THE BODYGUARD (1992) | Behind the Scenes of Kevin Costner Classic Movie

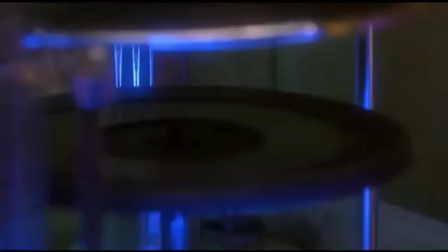16:45 I hadn't listened honestly to a lot of Dolly Parton, put the song on, and the minute you,
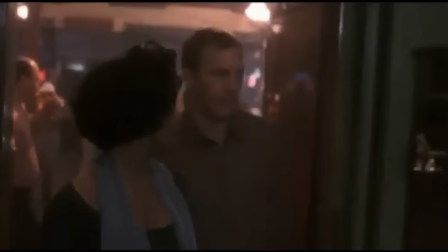16:51 at least I heard, not only the lyrics, I'll always love you, was what this moment was about, but thought, boy, Whitney's rendering of this, as great as Dolly's was, I said, I know what Whitney can do now. I'd heard her sing a bit and said, she can knock this out of the park. The thing that I love about Kevin is that he loves to, he loves music, he loves to sing. He likes melodies, you know. You don't have to be a great singer to love music or to even hum it. You know, Kevin's a good hummer. He sings all the time, you know. But I helped him with the singing, and he helps me with the acting. And then a little bit of the battle started. When Kevin said to me, you know, I'd like her to start the first part, acapella, I was like, come on, are you kidding me? I said, you know, and he said, no, I think it'd be great. I said, are you kidding me? You can't start a record that way, and it won't get on the radio. It's not going to work. I said, I'll tell you what. For the movie version, we'll do that. But when I make the record version, I'm going to put music around it. It's okay, well, whatever you want to do for the record.
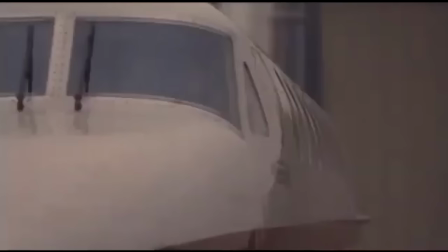17:51 But in my movie, she's going to start a cappella. I wanted that for her character. And Whitney had a big trust in me.
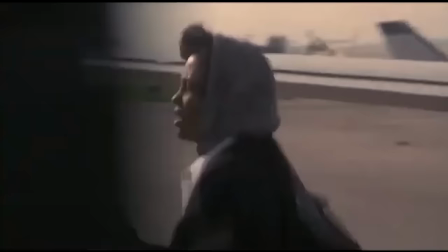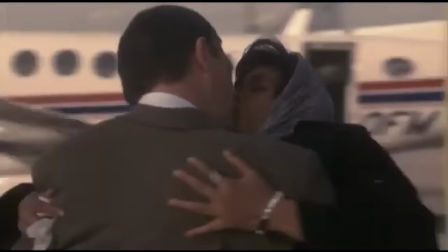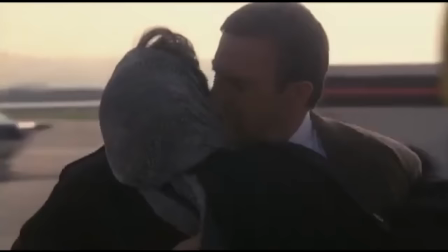She stands up there, and I'm standing beside her mother. And she goes, if I... And it's like the Maxwell ad. It was like the hair just like went, you know, it's the first time she'd really sung it for real.
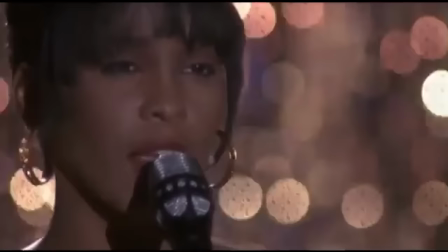18:34 We talked about it, but she'd never really done it for real. But the record company wasn't that happy. They weren't happy because they didn't think that that song would play on radio because of the slowness at the first.
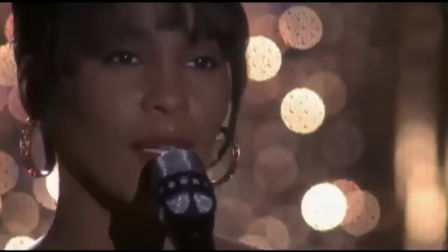18:47 They go, this will never play on the radio. And they were saying, I don't care. You know, so I really took that one on my shoulders, that song.
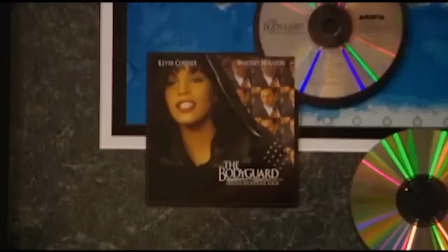18:55 Whitney was used to a lot of success. so it wasn't that shocking to her.
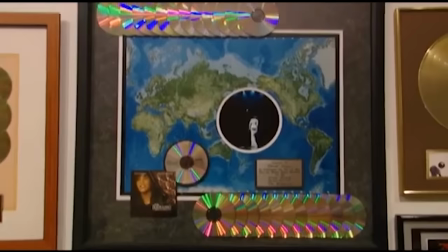19:00 But the soundtrack, as huge as it was in the United States, it was twice as big overseas. So the overall growth for the movie was astounding. The Bodyguard was selling a million albums a week.
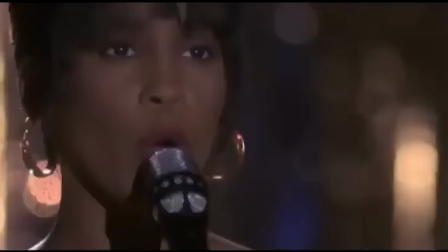19:12 Ching Ching. And the first time I heard it on the radio, I heard it all day.
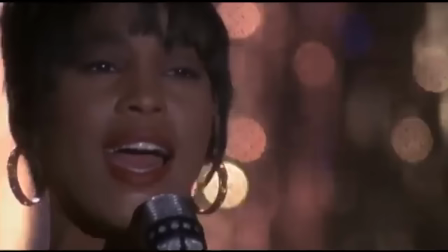19:18 It just didn't stop playing. And it didn't stop playing for a long time.
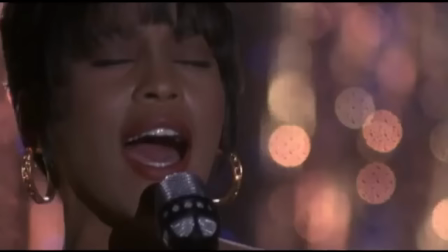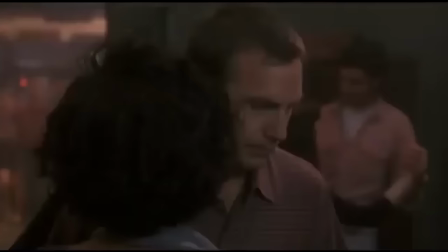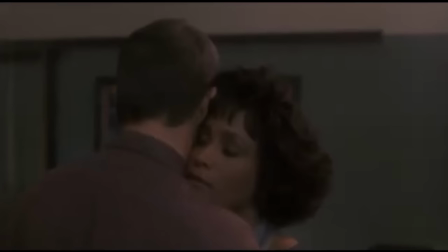19:38 When I was in England, there was an article in the Guardian newspaper about somebody who was sent to prison for playing I Will Always Love You over and over again, 24 hours a day, so loudly that the floorboard shook in the apartment next door, and the person next door sued them and brought in a music psychologist who said, yes, that repeated four-chord structure of I Will Always Love You does count as psychological torture. I don't think of it that way. I can't hear that without hearing the movie, seeing the movie. Who's out there?
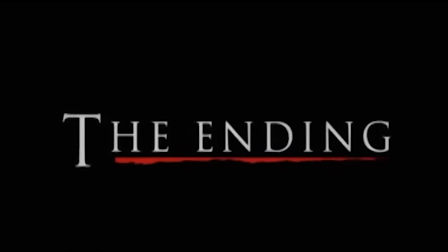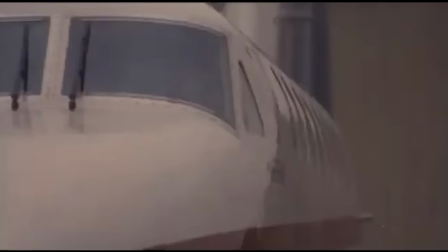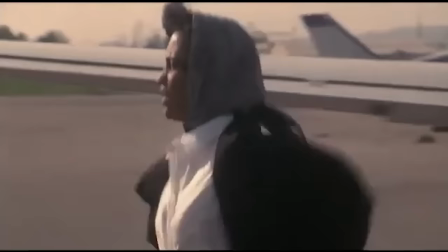20:21 They don't get together at the end. It's almost like Casablanca. That was very much in my mind in the scene at the airport at the end when she rushes off the plane into his arms. It's like Casablanca. It's like, we'll always have Paris. So if she doesn't say that, she could say, we'll always have the Oscars.
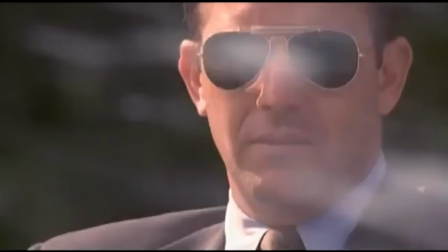20:34 It just left open the possibility that they would meet again someday. While in the original draft, it was clear they would never come back together. And when you're dealing with, though, with Kasdan, and I know Costner very well, it's not about, and it wasn't then, Can we grow smorgue ever? And to both these guys, it clearly was story. What's the right story to tell?